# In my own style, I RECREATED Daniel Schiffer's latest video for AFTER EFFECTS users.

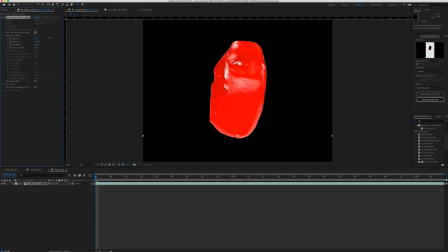249s
I was really happy with the result. Then I smooth out the edges until I'm happy.
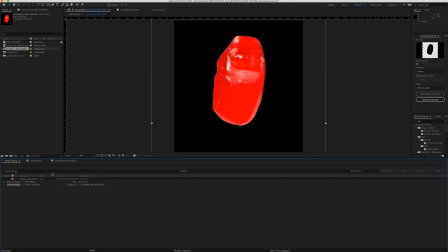257s
Then I render it out with no background. Import the render at Crypto After Effects and place it to the scene.
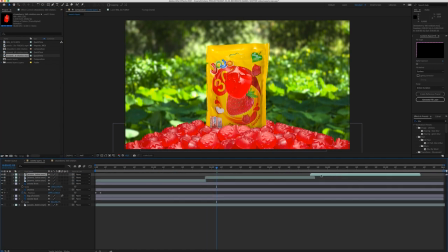268s
Then copy the layer 4 times, so I will get a nice full rotation of the suite 4 times. Then I pre-compose the 4 layers, speed it up because I wanted it rotate faster.
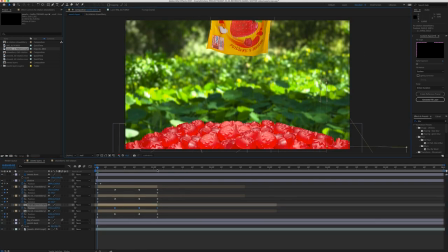281s
Then I animate the position and the rotation and duplicate the layer more times
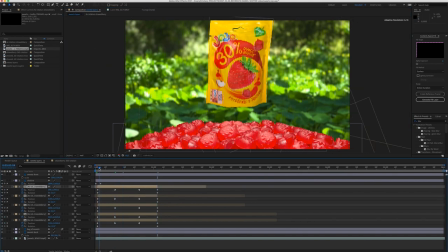286s
and place the layers into the position until I was happy with the composition and with the timing.
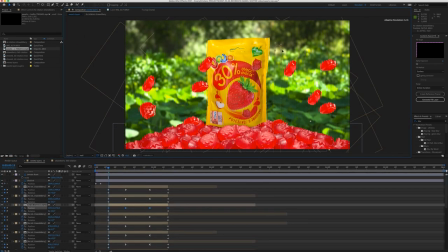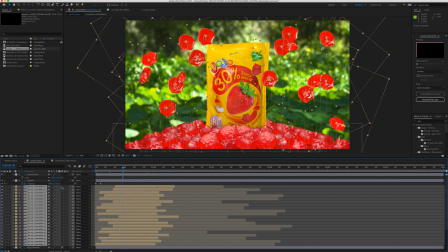299s
Then I enabled motion blue for all the layers so it will look more realistic.
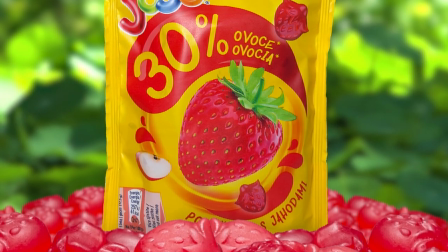311s
In the next step I wanted the strawberry to fly out from the product packaging.
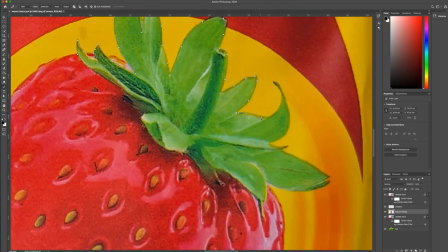316s
So I went back to Photoshop, used the pen tool and cut out the strawberry.
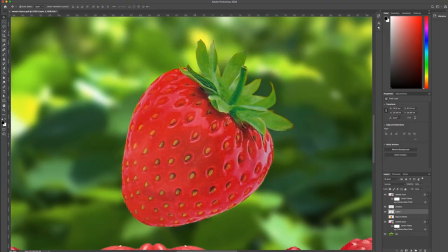322s
Then I save it as a PNG file and import it to After Effects.
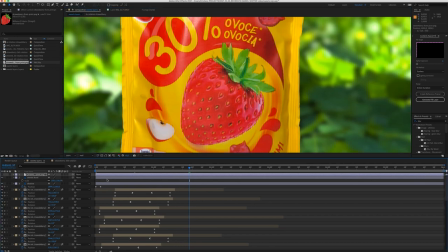327s
Place it into the composition and position it to the exact place where the strawberry is on the bag.
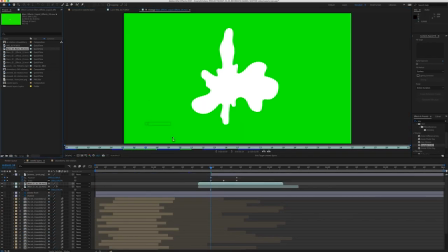334s
Then I imported some splash animation, removed the green screen and placed it under the strawberry.
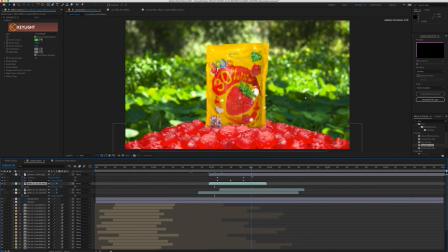340s
Then I animate the scale and the position of the strawberry to pop up from the bag and change the colors of the splash to match it with the colors of the product.
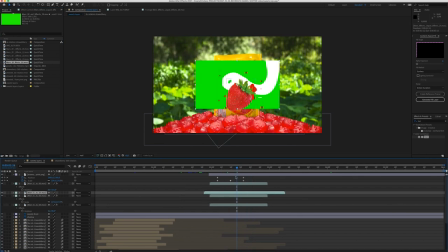352s
Then I added an extra splash effect to the background, but later I will decide to not use it.
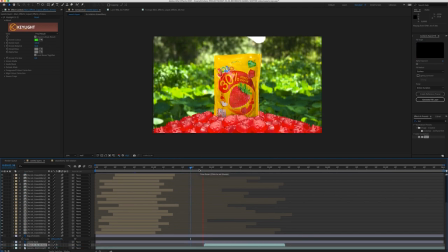357s
Anyway, at this point I didn't know I won't use it.
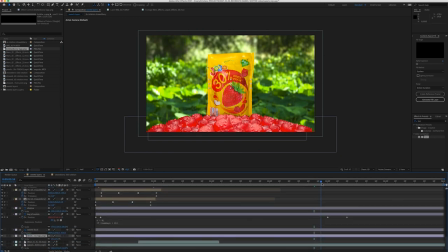362s
Then I bring in my logo and animate the end of the video changing the position of the layers.
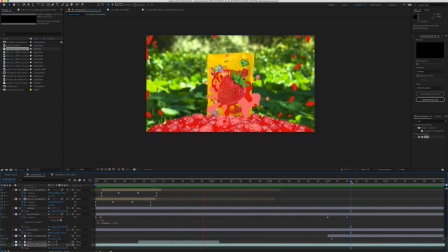367s
This video is not paid, that's why I use my logo instead of the logo of the product. At this point I could say that video is done.
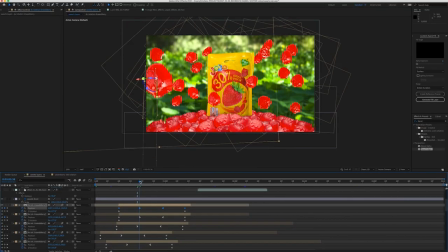383s
But I wanna make it even more cooler, so I'm going to make all object 3D, so I can add some nice camera movement and depth to the scene.
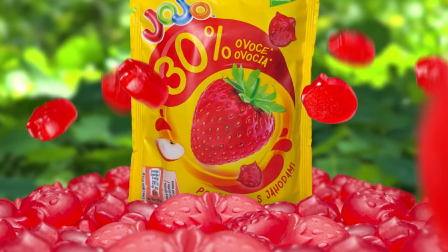395s
This is a bit more advanced technique, so for you guys who are not familiar with the 3D in After Effects just stop here and render your video.
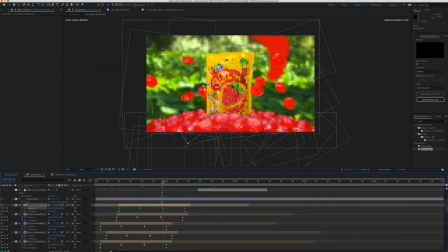403s
So next I made all the layers 3D and play with the position of the layers in 3D space.
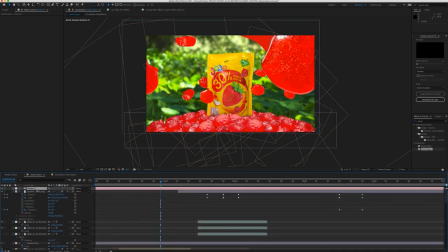416s
When I was happy with the composition I created a camera and animate the rotation so we will get a nice parallax movement in our final video.
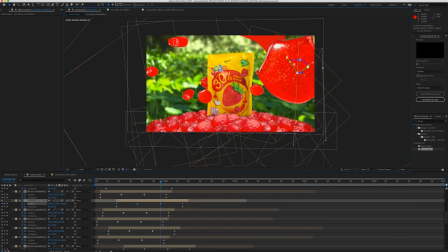427s
Then I again play with the position of the suites in 3D space so they are in the exact position where I want them to be when the camera is rotating.
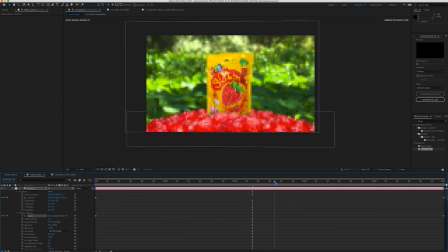437s
Also I added zoom to the camera movement to be more focused on the product.
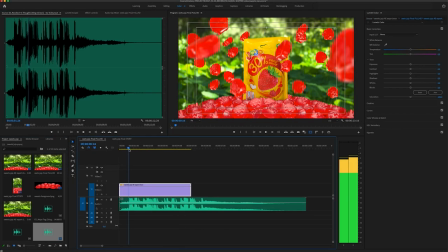445s
Then I render it out, bring it to Premiere Pro where I can add some music and sound design.
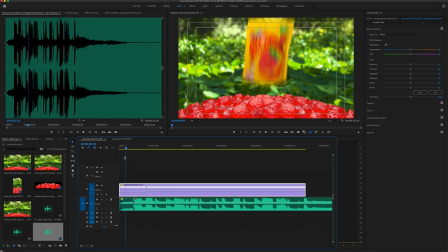454s
Also I speed up and slow down the clip to match it with the music. I could slow down the clip because the original clip in the After Effects has
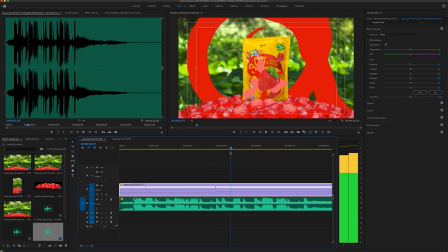463s
60 frames per second so I can slow it down to 50% without losing some frames.
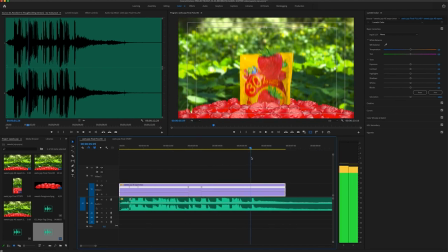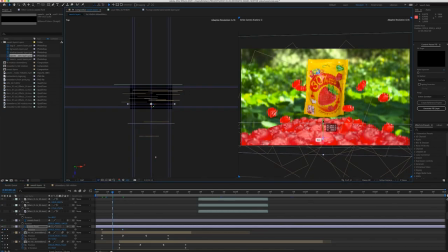477s
Then I decided to make some changes, so I went back to After Effects and removed the splash effects in the background and also added some movement to the suites on the table. After I rendered it out and replaced the footage in Premiere Pro.